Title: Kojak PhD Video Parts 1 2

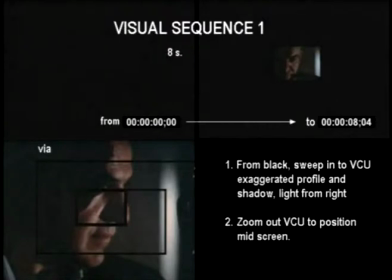257s
Visual sequence 1, 8 seconds. It takes you from black via a sweep-in, rectangular formed sweep-in, to a very close-up of a man whose profile is exaggerated and whose shadow is exaggerated with light streaming in from a window on the right.
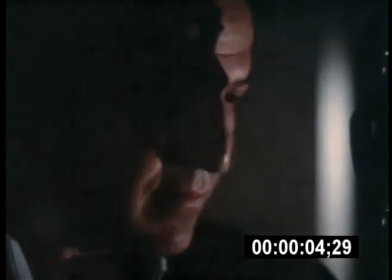274s
It then zooms out, the same very close-up, to a position mid-screen.
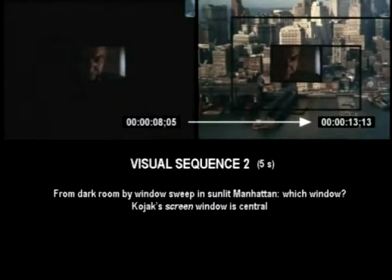280s
Visual sequence 2 lasts for 5 seconds. Kojak, by his window, could now be in any of the windows we can see as the sweep-in pattern reveals a very sunlit Manhattan.
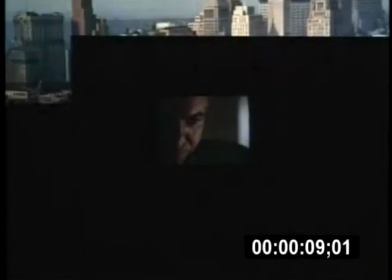292s
He's right in the center of the picture somewhere.
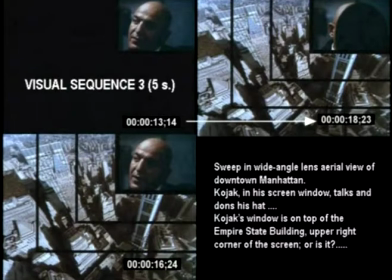299s
Visual sequence 3 also lasts for 5 seconds, and in it we see the same kind of rectangular sweep-in,
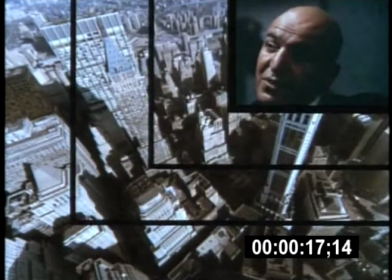306s
but this time with a wide-angle lens aerial view of downtown Manhattan.
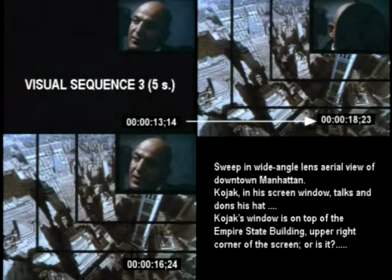311s
And Kojak, in his little screen window, talks and he puts on his hat as if to go out. And his window's right on top of the Empire State Building, and his face is like affixed to the top of it.
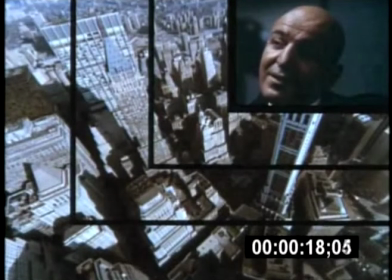324s
Actually, is that little window really in the top right-hand corner of the screen?
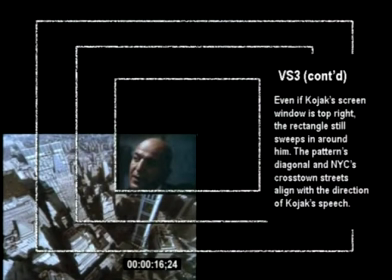328s
Well, no, because even if Kojak's screen window is top right, the rectangle still sweeps in around him. Besides which, the pattern's diagonal from top right to left bottom,
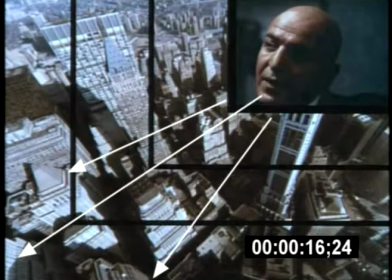340s
and New York's crosstown streets with the wide-angle lens align perfectly with the direction of Kojak's action and speech.
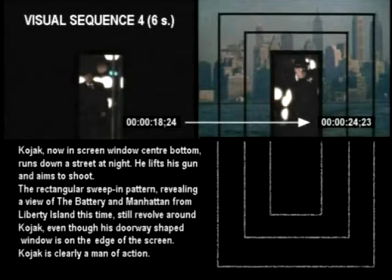349s
Visual sequence number 4, 6 seconds. Kojak's little window is now at the bottom edge in the middle of the screen, and he's running down a street at night.
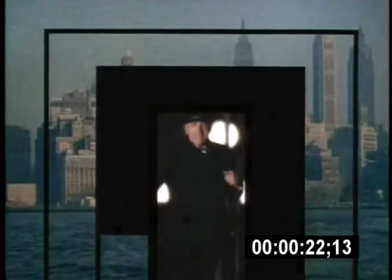359s
He lifts his gun and he aims to shoot somebody.
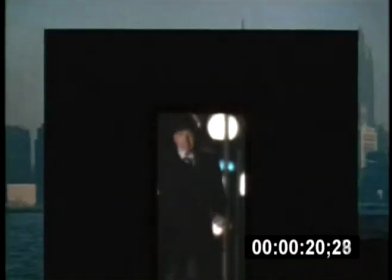362s
The rectangular sweep-in pattern, which reveals a view of the Battery and of Manhattan from Liberty Island,
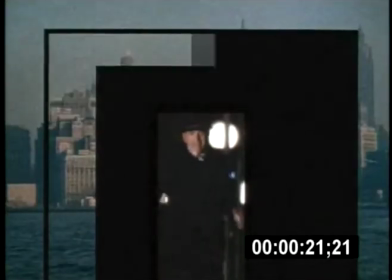368s
still revolve around Kojak, even though his doorway-shaped window is on the edge of the screen.
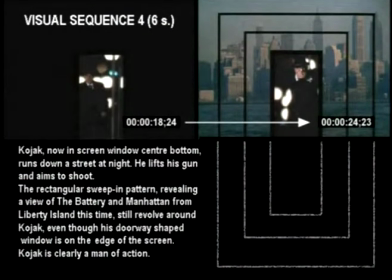375s
Will he emerge from this screen, or will a bullet emerge from the edge of this screen? Clearly, Kojak is not just a man of action. He also seems capable of walking on water.
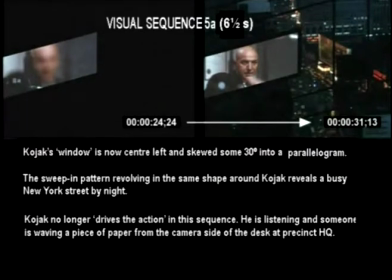388s
With visual sequence 5A, which lasts for 6.5 seconds, we are right in the middle of the Kojak theme, which lasts for 50 seconds in all.
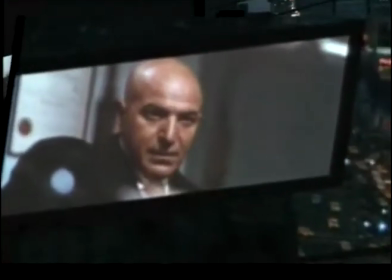397s
Kojak's window is now center-left, and it has been tipped some 30 degrees anti-clockwise into a parallelogram.
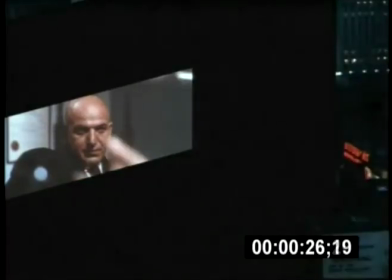405s
The sweep-in pattern revolving around Kojak here has also lost its rectangularity,
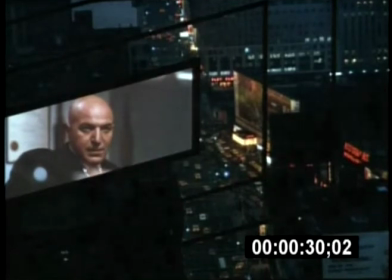411s
and instead of revealing Manhattan by day, as in the previous sequences, a nighttime view of a busy New York street unfolds.
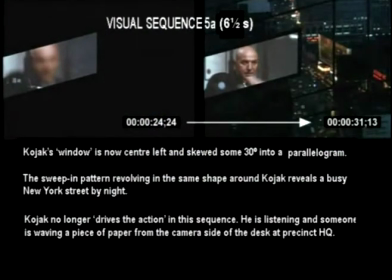419s
There are differences too in Kojak's window. No longer is he talking, running, shooting, or otherwise driving the action.
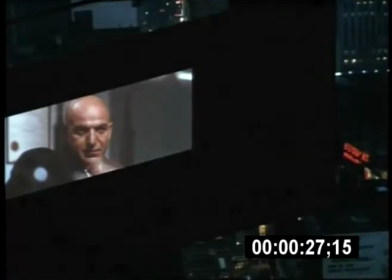427s
Instead, someone else seems to be waving a piece of paper at him while he looks on and listens quite passively.
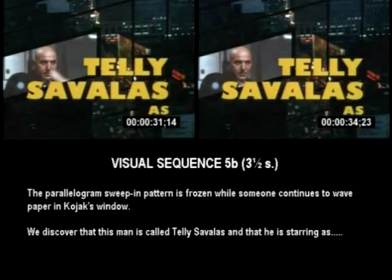435s
Visual sequence 5B lasts only 3.5 seconds,
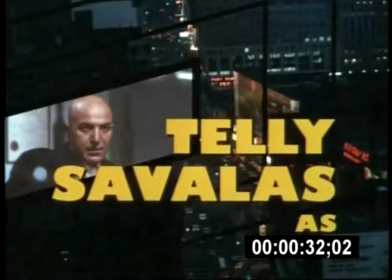439s
just enough for a very slow reader to register that the man in the picture is called Telly Savalas.
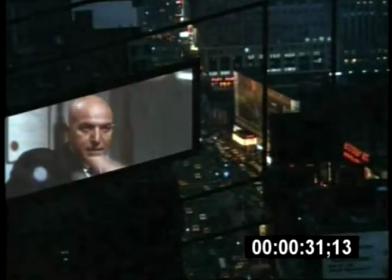445s
That name is superimposed onto a freeze frame of the irregular pattern and its background,
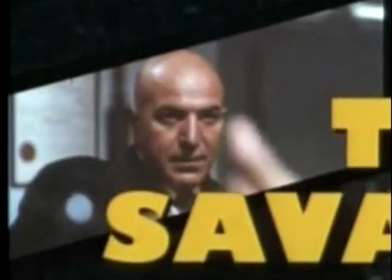450s
while in the Kojak window, someone else goes on wagging a finger or waving a piece of paper.
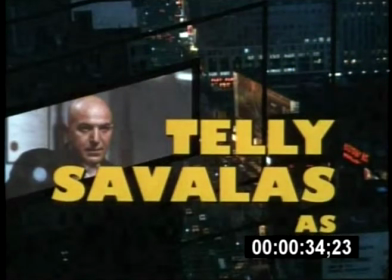456s
Telly Savalas as what is the question? Well, let's hope that visual sequences 6 and 7 provide the answer.
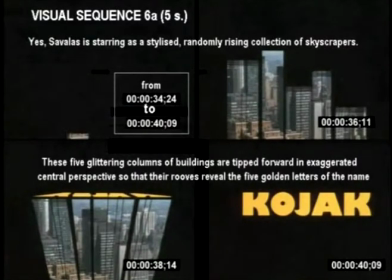465s
Visual sequence 6A, which is 5 seconds long, is perhaps the most striking and interesting of all the sequences.
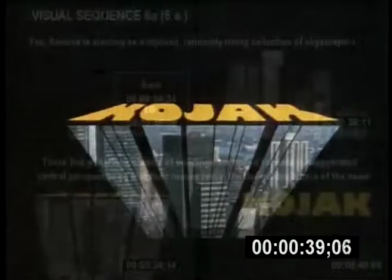471s
The question raised in the previous sequence was Telly Savalas as what?
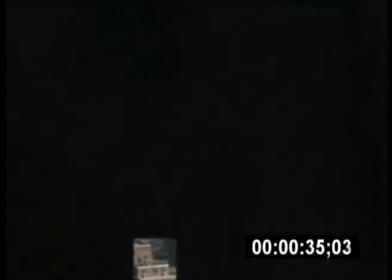477s
Well, Telly Savalas as blank. Telly Savalas as 5 columns rising in random order.
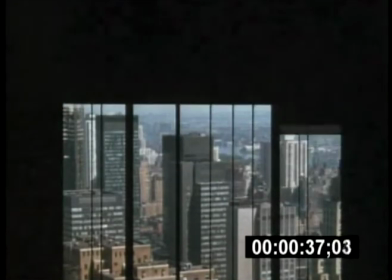483s
Telly Savalas in the shape of stylized skyscrapers glittering in the sun.
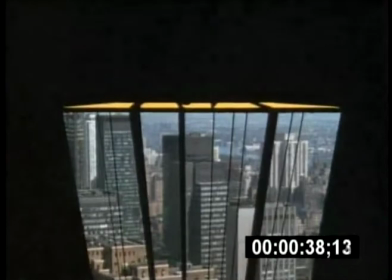487s
Telly Savalas as those shiny buildings tipping forward to reveal on their roofs the golden name Kojak in grossly exaggerated central perspective.
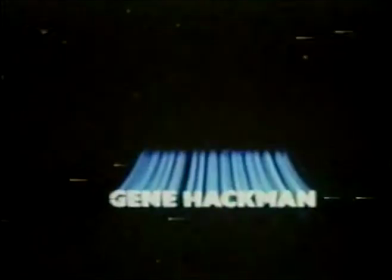496s
It's as if something powerful, glittering, almost burning, rapidly approaches us from afar and flies at great speed over our heads.